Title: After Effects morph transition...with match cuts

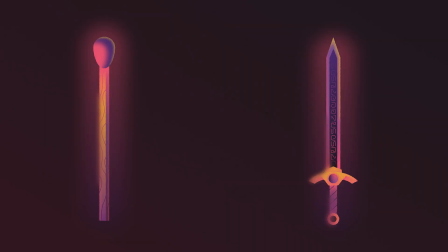[0:00]
Let's turn this into this with the magic of match cuts. When I first learned this technique, it opened up a whole new world of possibilities. I couldn't stop using it.
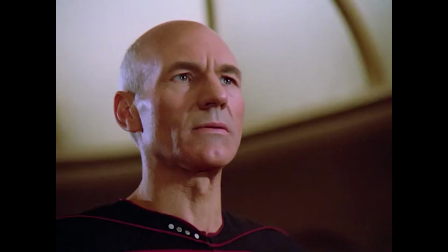[0:13]
Any opportunity I had, I was using match cuts. It was fantastic. It gives you the godlike ability to smoothly transition between any object or scene. It's a technique that's really close to my heart. I use it all the time, so I'm really happy to be able to share it with you today.
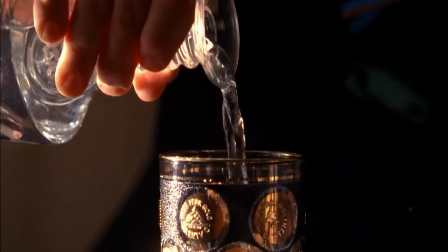[0:29]
Match Cuts are traditionally used in film to creatively cut from one scene to another by matching either the action or the subject matter.
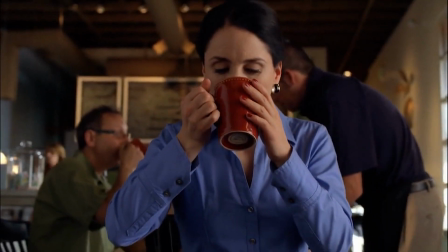[0:37]
Some notable examples include 2001 A Space Odyssey,
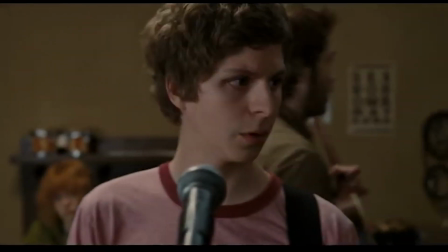[0:43]
Pilgrim vs. The World, and Breaking Bad.
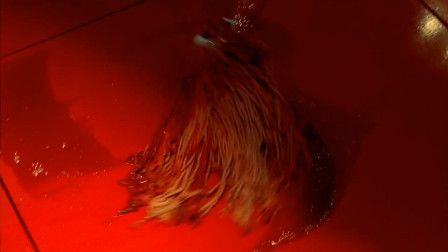[0:52]
They use this technique a lot and it's really great. We can apply a similar technique in motion design to make our transitions pure satisfying silk. I'll also show you some quality motion design examples later but for now let's learn the technique.
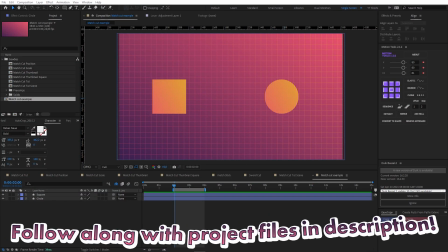[1:08]
Let's start with a basic shape morph. We have a square and we have a circle and we're going to transform the one into the other.
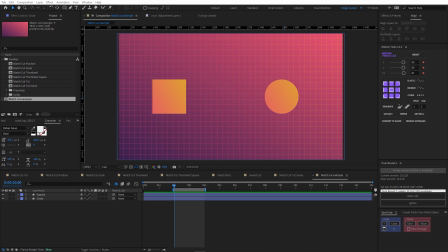[1:15]
So you may think that the smoothest way to transition between these two objects is to find a way to literally transform the one into the other. So find some way to tween from a square into a circle so path animation or whatever solution
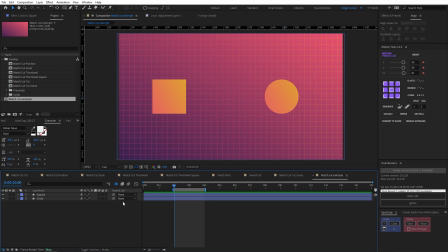[1:30]
you find so for example I could come to my square and I could drop in keyframes on position one second apart and I could just on the second keyframe move that to the position of the
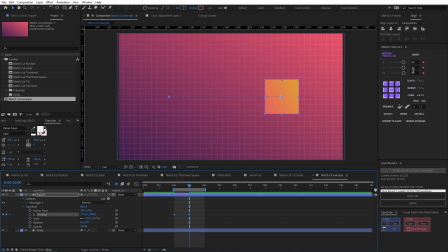[1:47]
circle just easy ease it then I could add a round corners to this and animate the radius from zero to about 200 and ease that as well.
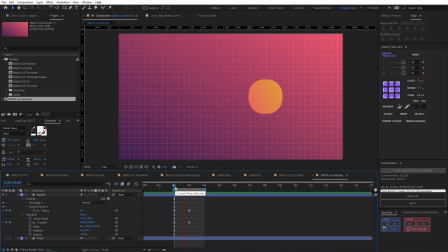[2:07]
If I hide my circle now we have a perfectly tweened animation. So with this animation we basically added in a whole bunch of extra frames to sell this more. so quite literally it is transforming the square into the circle now if
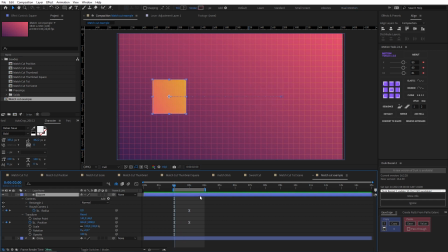[2:25]
we were to look at this from the perspective of a match cut it's going to be totally different and what i'm suggesting is that all this information is really unnecessary because a match cut achieves the same thing but without all that extra information so let's give that a go i'm going to undo all of this and we're
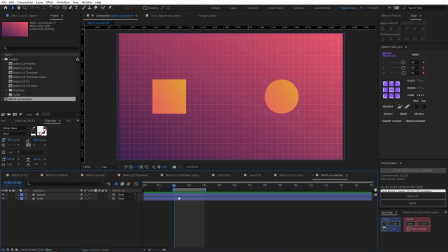[2:45]
to start from scratch but once again we're going to start with our square and we're going to hit p to open our position drop in keyframes at one second apart and i'm going to animate the
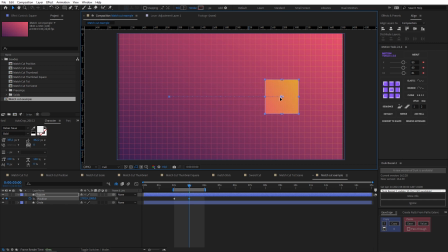[3:00]
square into the position of the circle but this time what i'm going to do is parent the circle to the square using this pick whip that'll move back in place with the square now if i add some easing to this and come into my graph editor.
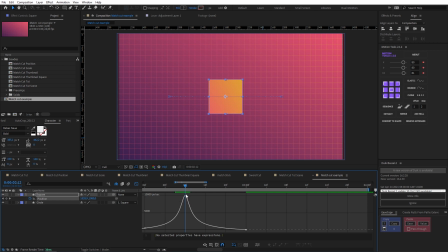[3:21]
This is the point in the animation I'm looking for with the match cut. I'm looking for the fastest point so that I can either cut and effectively pull the eye. So I'm going to come out and I'm going to use alt and right bracket to trim my square.
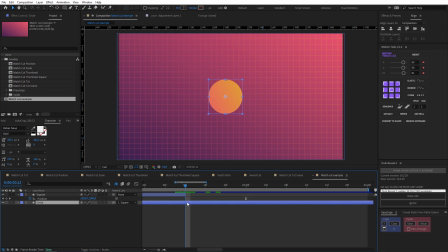[3:38]
Pull that in one more frame then I'm going to do alt left bracket with my circle just to trim it at that same point. Now if I play this essentially we've created exactly the same morph but with far less information and the eye
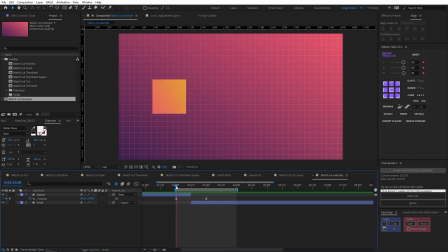[3:56]
is still completely fooled and that right there is the power of match cuts and we can take this much further this is really the basics.